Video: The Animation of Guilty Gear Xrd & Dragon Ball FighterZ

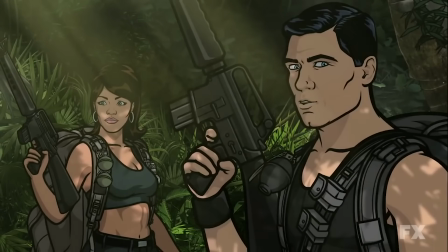You see limited animation all over Western TV as well,
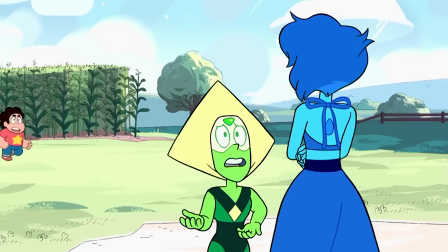and it's really fascinating seeing how different sectors of this industry have found different approaches and solutions to that same problem.
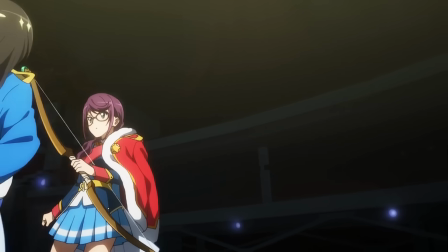But if you are wanting to truly imitate the look of anime specifically, capturing the feel of this limited animation style is the key.
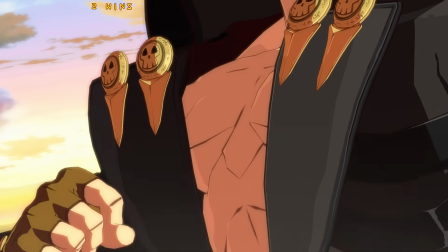And Guilty Gear's animators achieved that by throwing out standard 3D
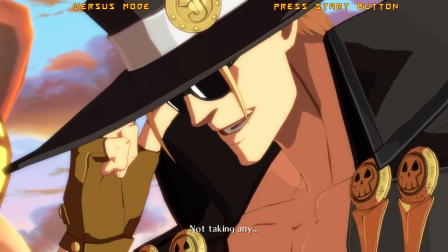technique and approaching their animation pretty much exactly the way 2D animators do.
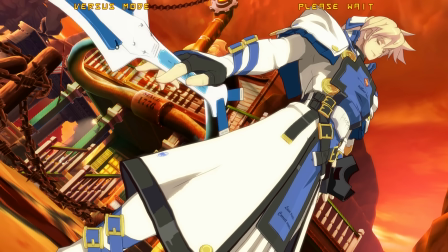Rather than crafting a series of key poses for the computer to smoothly interpolate between,
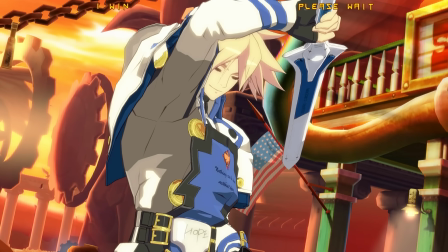the animators treated each pose as a still drawing, a series of handcrafted 2D images.
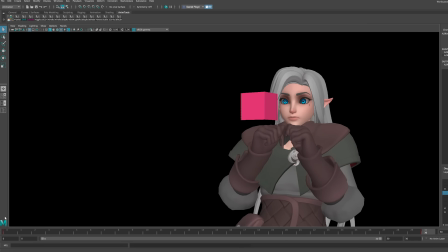See, one of the inherent benefits to computer animation is the way the computer can fill in the gaps between your key poses.
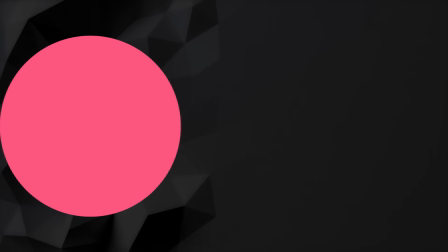Like, if I put this ball on screen and I say, I want keyframes here, here, here, and here,
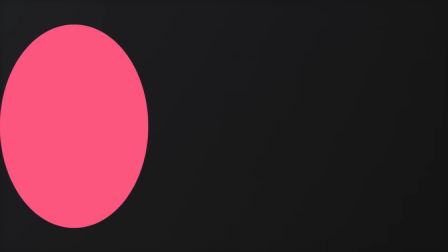the computer can be like, oh, here, let me help you out, and make the ball smoothly travel from keyframe to keyframe,
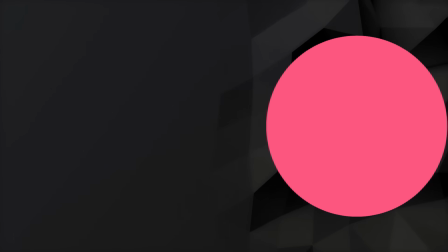which can be really, really helpful. But what ArcSys's team basically did was say, no, stop it.
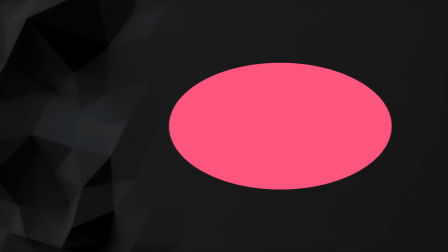Just have the ball be here, then here, and then here, then here.
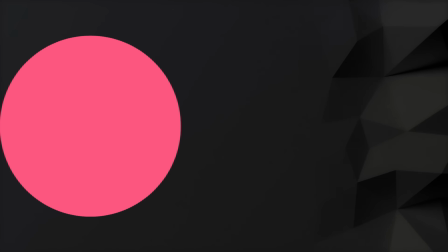And we have animatory terms for this, like stepped keys and held keys and whatnot,
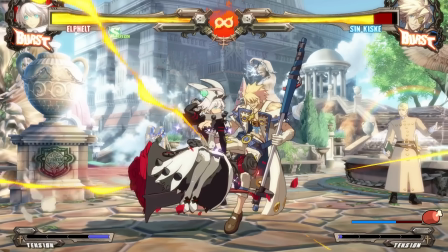but the point is, by not allowing the computer to smoothly interpolate between their keyframes,
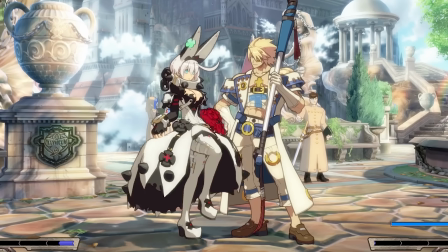Arc System Works' animators made it so that each pose they made behaved just like a 2D drawing would,
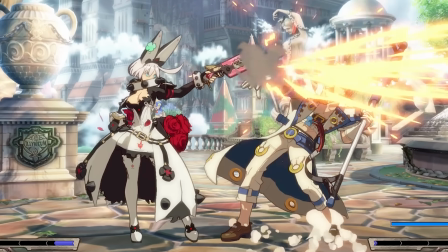and they could then choose exactly how long they wanted each drawing to linger on screen before the next one popped in.
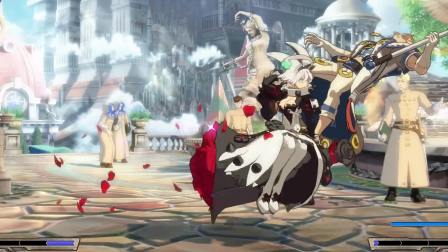Again, exactly the same as a traditional hand-drawn animation workflow, and basically the same as their old sprite animation workflow too, if you think about it.
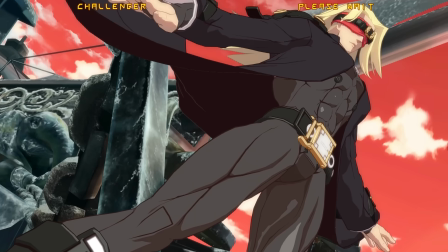You can even see examples of them holding parts of the body still, just like a 2D animator would when they didn't want to have to redraw the whole thing for the next frame,
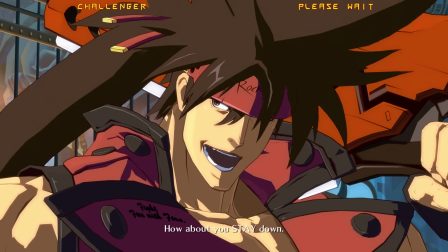while still animating secondary parts of the character like hair or clothing.
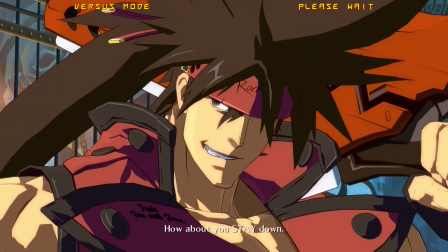It is completely unlike how we would animate something in 3D normally, but it absolutely evokes the look of anime's limited animation.
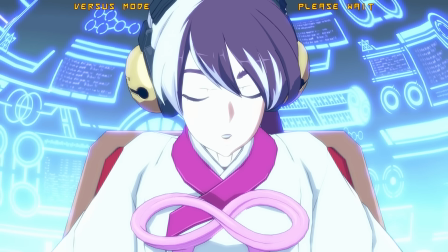But that, my friends, is just the tip of the iceberg, because to complete the look of 2D anime,
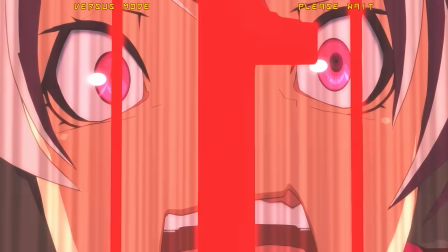the animators also had to add a generous helping of imperfection. See, perfection is something that computers are great at.
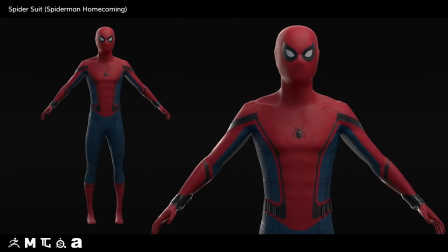A computer can make every moment perfectly smooth, every body proportion perfectly consistent, every light source and shadow perfectly correct.
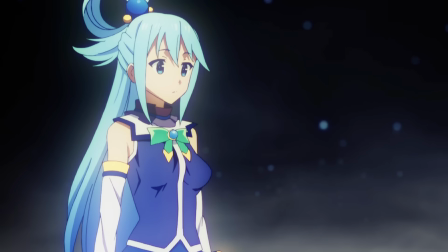But hand-drawn animation, by its very nature, contains imperfections,
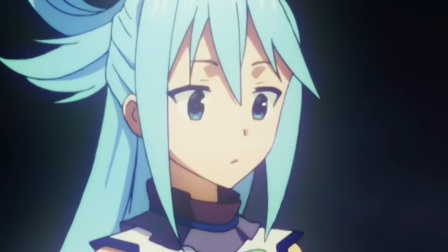subtle variations in expression and slight changes in body proportions from one frame to the next.
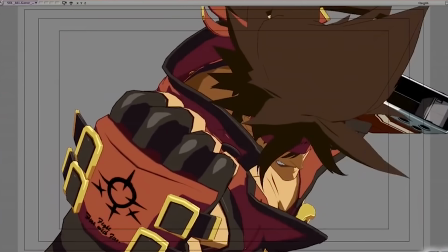So, to maintain the illusion of something hand-drawn, the animators had to force 2D's imperfection back into the computer's perfect system,
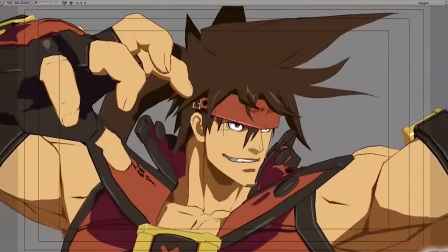tweaking each keyframe ever so slightly to implement those flaws that make traditional animation look handmade.
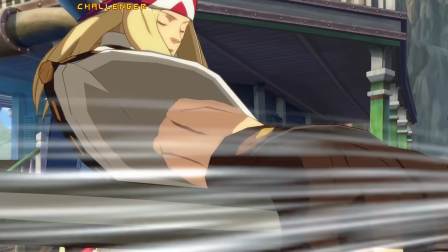They also had to stylize and exaggerate their animations the same way 2D animators would,
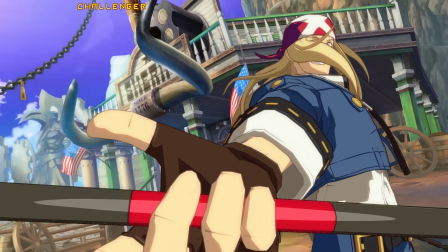warping character proportions and exaggerating perspective intentionally for emphasis or dynamic appeal.
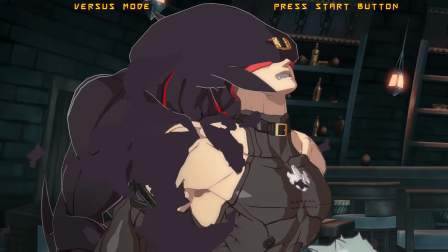This was made possible by the fact that each of these characters' animation skeletons
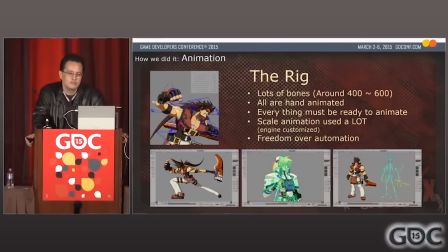contains far more animatable joints than your average 3D game character, sometimes over 500 of them.
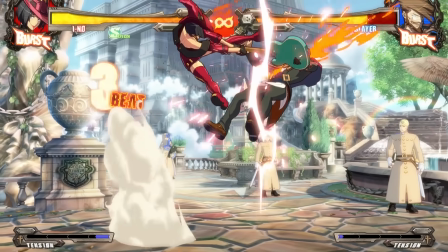And that's something you can do when you've only got to render 2 characters on screen at once.
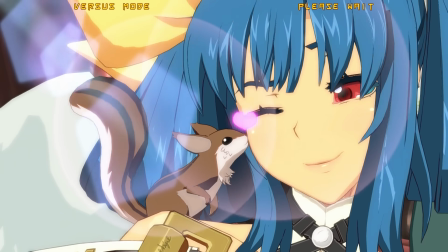This not only allowed the animators to deform and shape these character models to implement that imperfection I mentioned before,
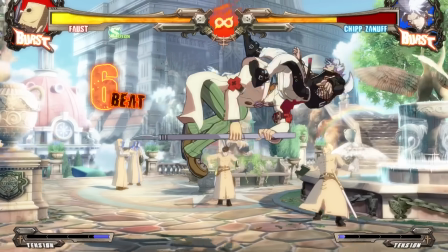but also gave them freedom to warp the character proportions in some extreme and bizarre ways when necessary.
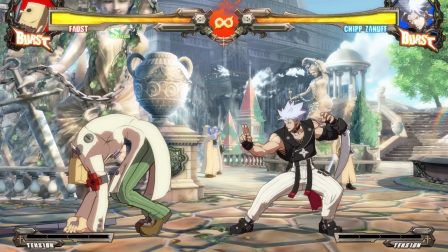And if all those joints weren't enough to do what the animators needed,
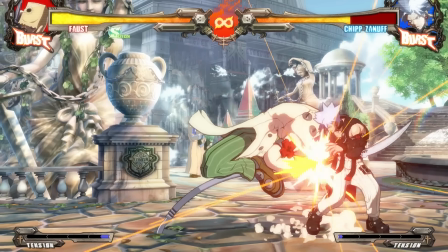like if the character needed to morph into some entirely different form, well, then they could just swap in another character model on the fly.
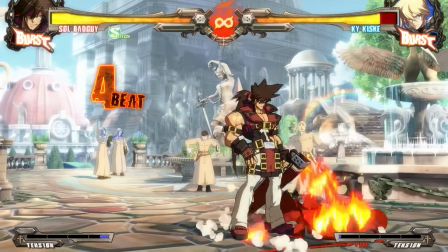Then there's the effects animation. Not only do they accentuate all of these character animations with some gorgeous hit effects and speed lines,
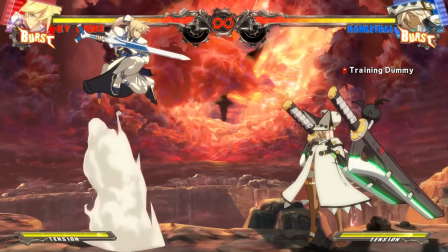all of which are animated 2D textures, but when necessary for certain effects like the clouds of dust at a character's feet,
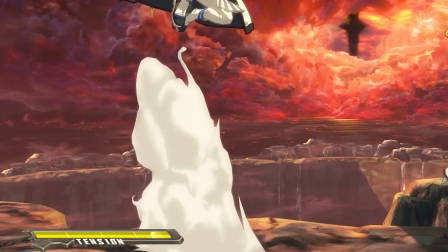they modeled those clouds in 3D frame by frame. And that is bonkers.